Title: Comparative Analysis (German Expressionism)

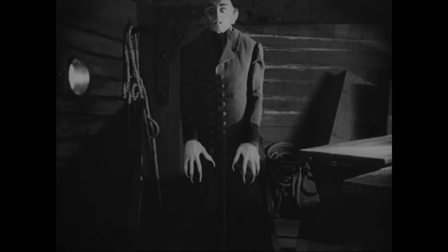246s
His face and hands are extremely white, and he is dressed in all black. The setting of the movie is also extremely expressionistic,
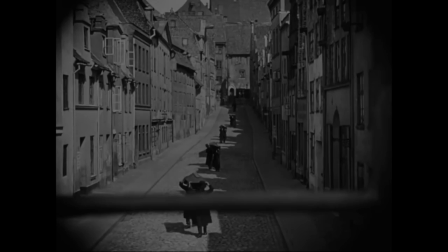254s
with buildings having odd features such as the uneven heights, odd designs, and disproportionate windows.
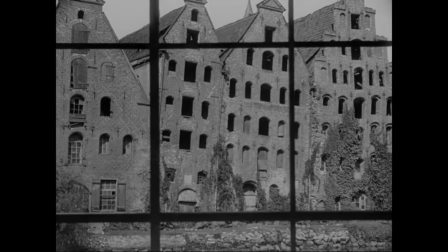261s
There is a lack of consistency in the architecture. This helps stimulate the feeling of insecurity and danger.
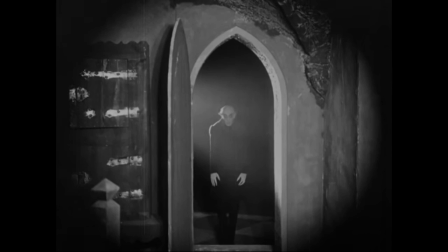267s
The feeling of fear is also projected through the irregular, sharp, and angular shapes in the movie.
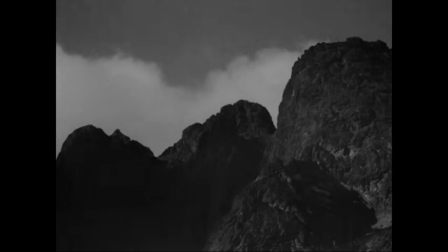274s
Nature captured by the director plays a large role in the expressionism of the film.
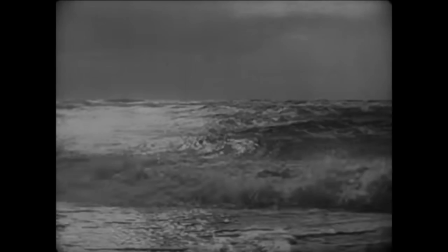280s
The momentum of the waves lets foresee the approach of the vampire,
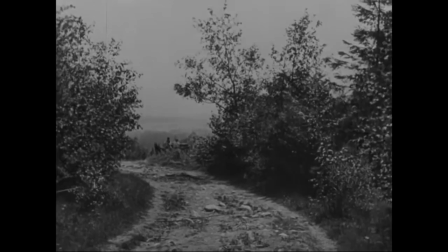286s
and represents the terror which will strike in the city.
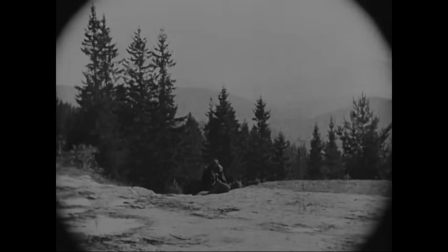289s
On all these landscapes, dark hills, forests, skies with jagged clouds that announce a storm, hovers the great shadow of the supernatural.
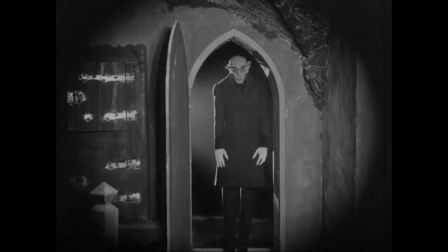299s
The fact that most indoor scenes take place in enclosed and confined spaces,
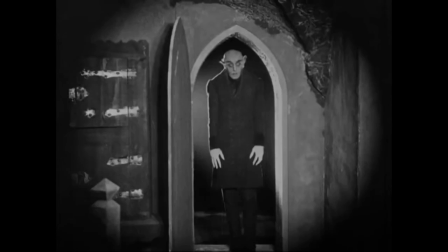305s
combined with the great tension in the film, produces unease in the viewer.
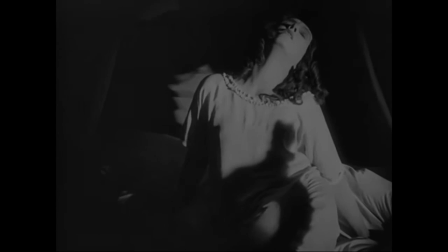309s
A feeling of suffocation and a heavy atmosphere that presents this political, economic, and social disorder of Germany at the time.
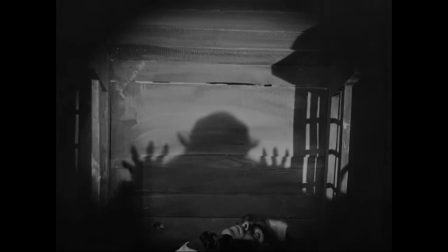318s
Nosferatu can also be considered as a metaphor for the fate of Germany.
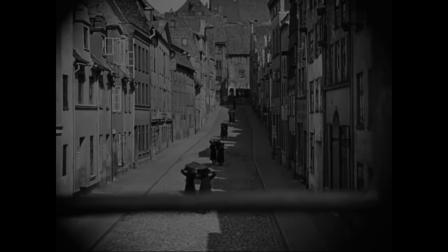322s
Like the rise of Nazism in the society of the time,
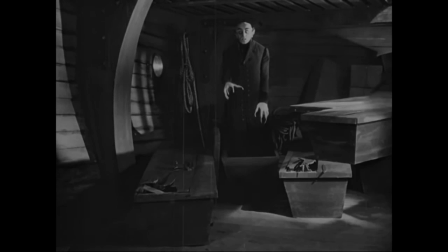326s
Nosferatu brings with it the evil, death, and terror in the village.
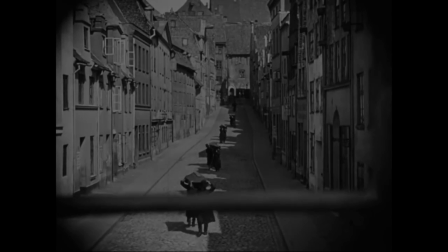332s
The director of the film also introduces other special effects to accentuate the disturbing atmosphere,
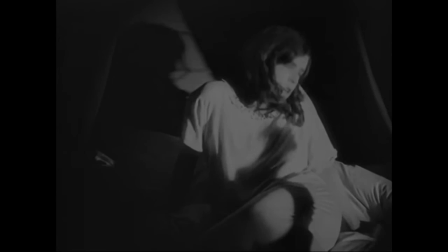338s
in particular thanks to the numerous effects of shadow and light.
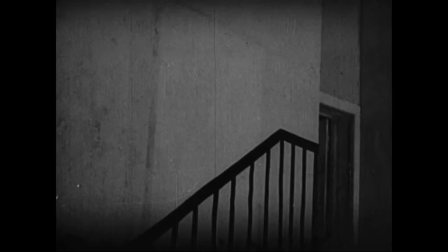343s
In certain sequences, the filmmaker, rather than showing Nosferatu, he prefers to evoke his presence by his shadow.
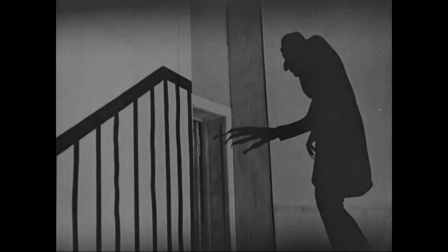351s
In the famous scene of the stairway, where the vampire is about to enter Ellen's room, only the shadow of the character is visible.
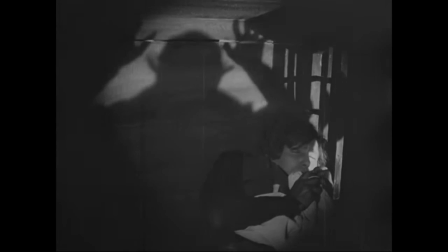360s
Nosferatu's already discomposing appearance, crooked nose, arched back, misshapen teeth and ears,
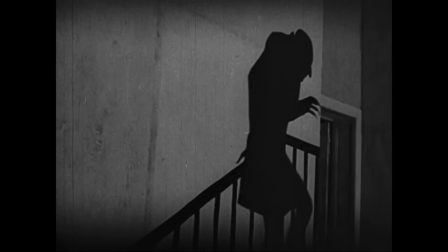368s
and elongated fingers, is accentuated by its enlargement and distortion.
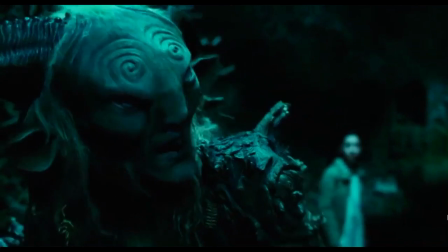378s
Pan's Labyrinth is a Spanish film that was greatly influenced by the German Expressionist movement and the movie Nosferatu.
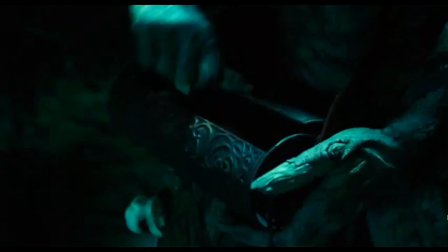384s
Many similarities and expressionistic elements can be seen in the contemporary film.
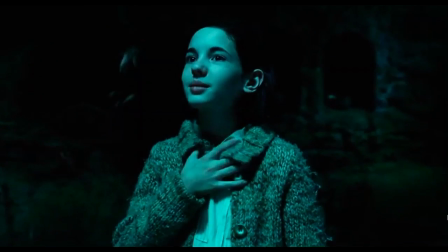389s
The film takes place in 1944 in a rural area of Spain,
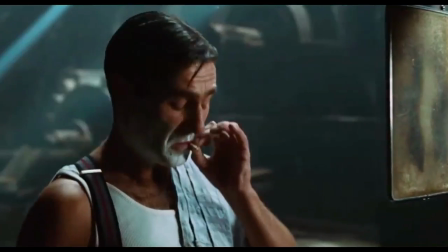395s
where Republican rebel forces oppose armed resistance to the dictatorship of General Francis Franco.
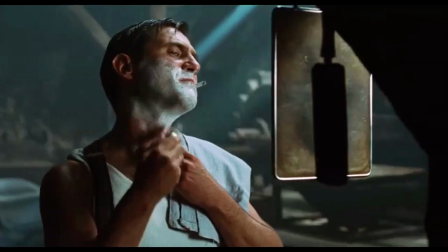402s
Ophelia, the protagonist of the film, has to live with the Captain Vital, a cruel Spanish civil guard, due to her mother marrying him.
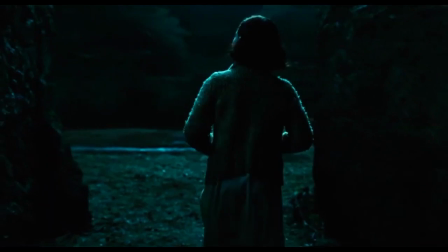410s
Ophelia is drawn into Pan's Labyrinth through the fairies, where she manages to escape from the violent reality of Captain Vital's camp.
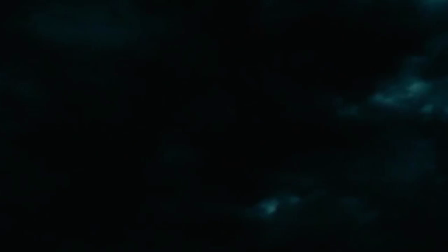419s
This is a very expressionistic film that is also drawn a lot by realism, with the plot of the war.
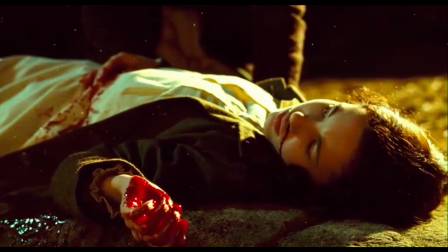426s
A German expressionist film aims to portray pessimistic emotions due to Germany's post-war state.
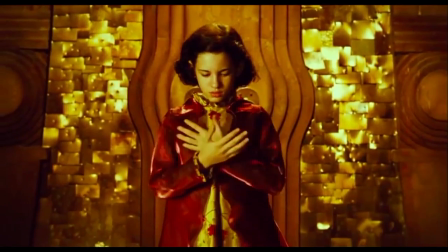433s
The movie Pan's Labyrinth is extremely similar in the context of the Spanish Civil War.
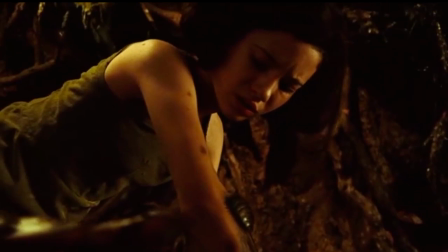439s
As the viewers are introduced to the magic world of Ophelia,
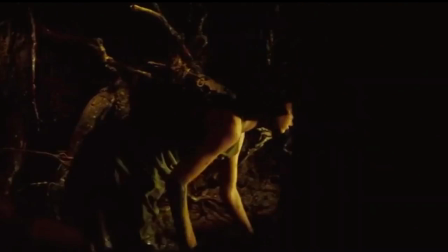442s
the similarities between Nosferatu and Pan's Labyrinth starts to be projected more clearly.
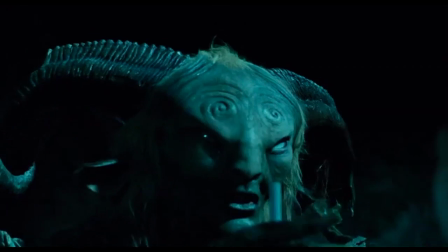448s
Initially, the shadows and the lighting in the film immediately displays the expressionistic elements.
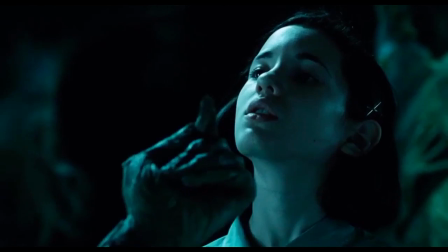455s
The dark scenes of the film successfully portray the mood of uncertainty and insecurity, just like Nosferatu.
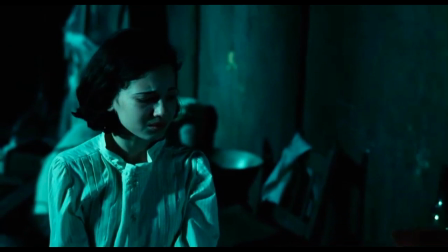461s
The usage of light on the protagonist in the dark brings out the idea of reality versus supernatural, as the fawn is left in the dark at most times.
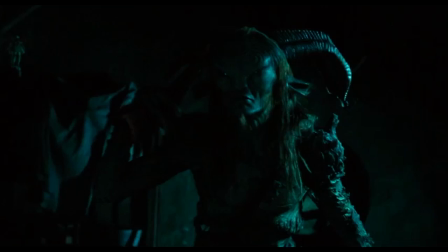470s
The director makes high usage of contrast between shadows and highlights in the fantasy parts of the film.
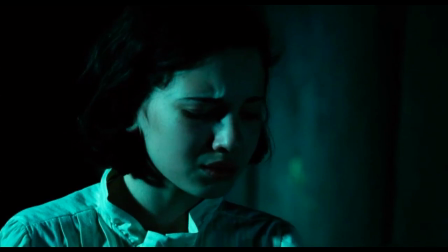477s
The usage of colors in the film is further expressionistic, as the tint of the colors, blue and green, can be seen in her fantasy world.
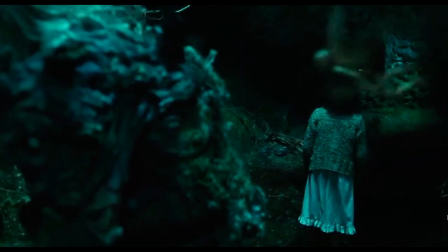485s
The faun in the film is similar to Nosferatu.
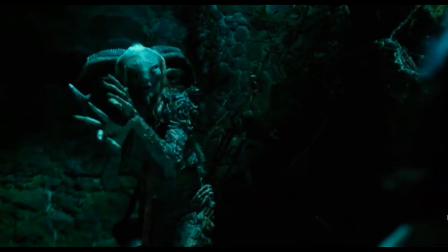488s
The creature is elaborately costumed and make-upped in an extreme way, which creates the feeling of distrust in the audience.